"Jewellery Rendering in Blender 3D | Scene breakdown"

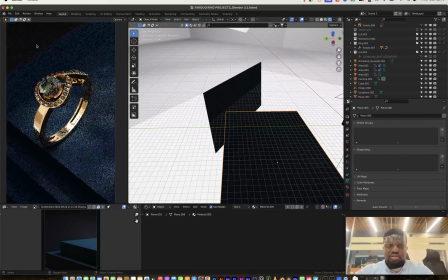495s
So what that plane is doing there is just creating depth, a little bit of depth also, because when you look at that area and see that it's black, you really can't just imagine anything going on there.
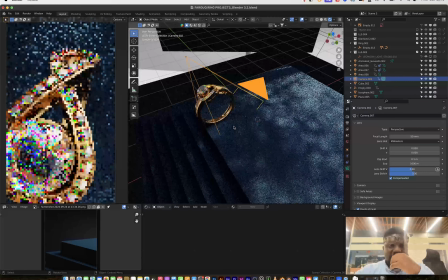506s
Like, so I want to go to the next scene. This is my favorite of the scenes, and I think
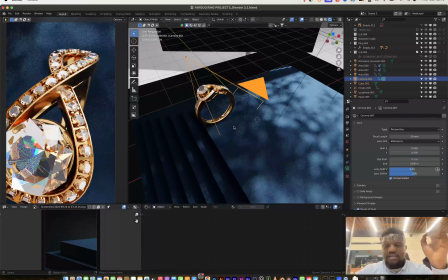517s
one thing I really like about the scene is the delicacy of the camera movement. The delicacy of the camera movement actually translates to the product itself. It makes you feel like the product is also as delicate because the camera is moving really easy, right? So I will just play this shot.
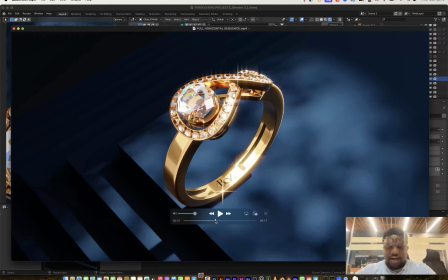538s
This is the shot right here. I will just talk through this. I love this shot a lot.
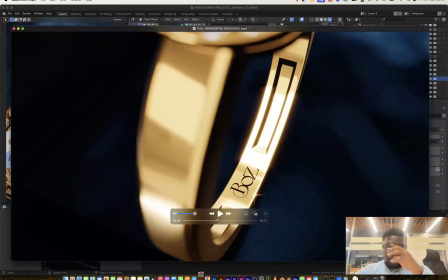543s
You would see that initially when the shot starts, the focus was on the logo right here,
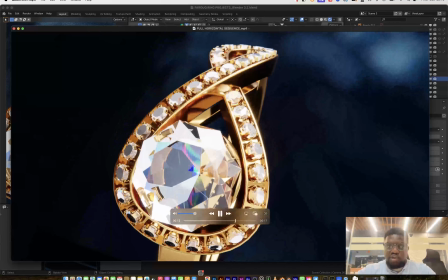549s
but then as it progressed, the focus was switched to the top, and we move up to the next shot.
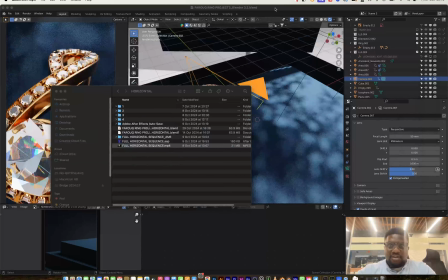556s
So we have just a very, very simple setup for that.
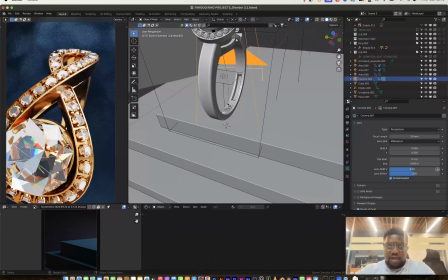561s
I'm going to switch to the solid view, and what is actually making that switch from
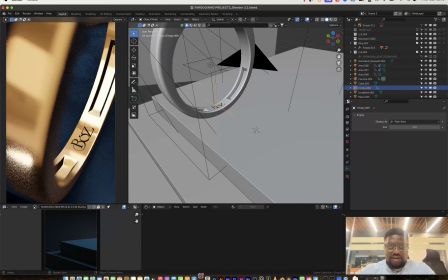568s
making the focus switch from down here, you will see in the rendered view right here, you will see that there's an empty
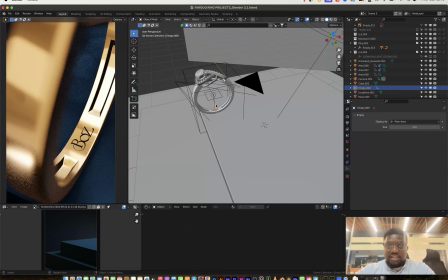574s
on this brush jewelry right here. What I'm doing is I'm using this empty to control the focus point of this camera animation. See, if I come down here to the depth of field, you would see that my focus object is this empty.
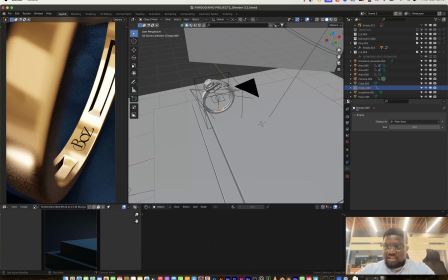590s
This empty is empty 009, and I switch this camera, you see that the focus object is empty 009, right? But if I switch to the timeline and I progress in this shot a little bit,
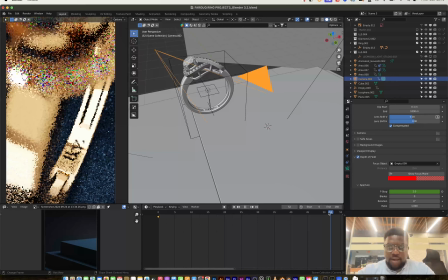605s
you would see to get to a point where that empty begins to change location.
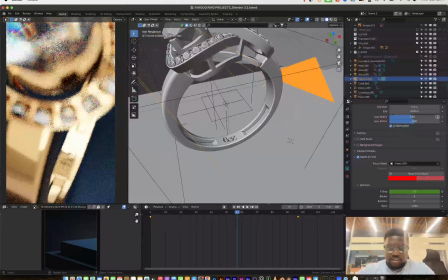612s
And to get to a point right here, the empty has moved from down here. Let me zoom. The empty has moved from down here and is now somewhere in the middle of the render.
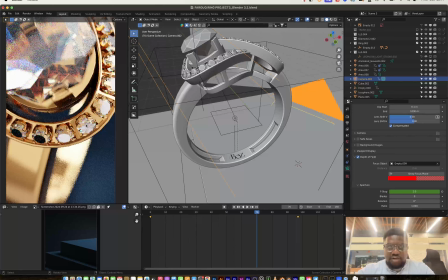623s
That is the empty switching position in between render, and as it goes, it has stabilized at this point right here. So immediately we get to this shot, we already see that the focus point is already on top. And that's what that empty is doing, just shifting the focus.
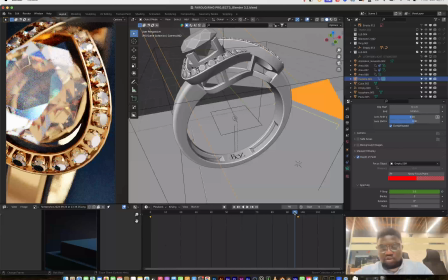639s
And like I said, the delicacy of this render really did a lot of like sweet things to my belly.
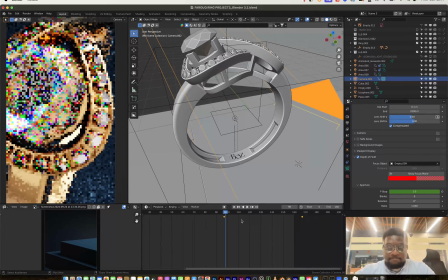645s
Like, it was a really good shot. I really love this shot a lot. So we have that set up.
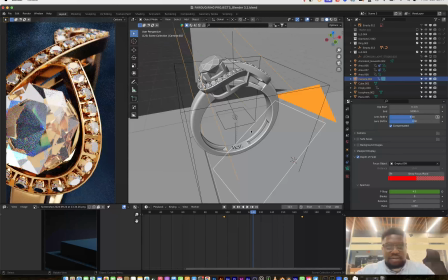654s
Something else I might want to show about this is probably the depth of field. The depth of field was really dialed in the sense of I didn't want the blurry part to be too blurry, and I didn't want it to be too sharp to where the focus is taking,
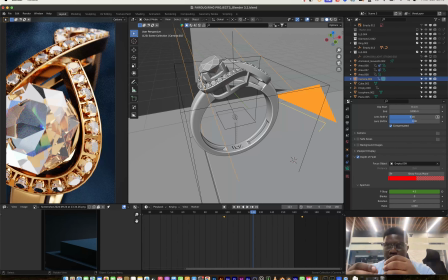673s
like, you don't know the actual focus to be looking at. It confuses you. You don't know where the focus is. So there was that kind of like, I had to play with the f-stop a little bit,
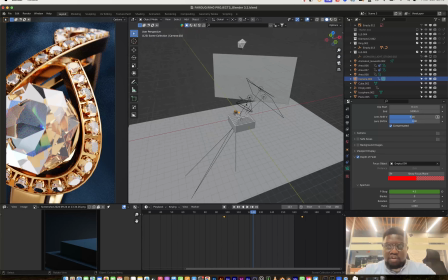684s
and I found 4.5 to be just a sweet spot for that.
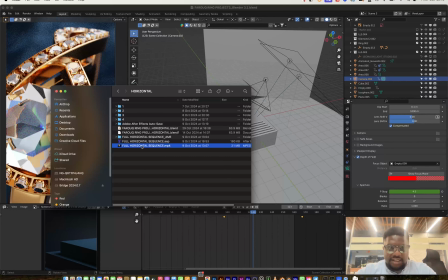689s
Let me play this again. If I see any important points, tell you about the shots. Yeah, nothing really about that shot. I think that's that. And the last shot where I created a little bit of impact, I would like to play this.
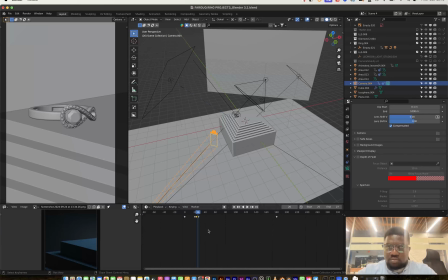707s
So I'm going to go to solid and I'll play it. Let me switch to the 4.04.
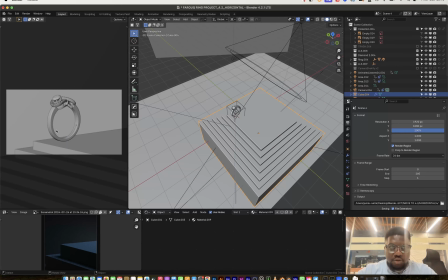714s
So I'm going to switch to the last shots and I'm going to play this.
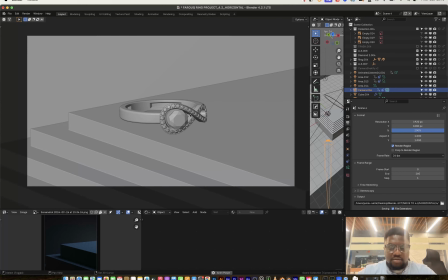720s
That's the first play. I'm going to go back, create again. Now, apart from the animation of the ring falling down, there is the impact is being amplified with the camera shake. I'm going to play it again so you would see it.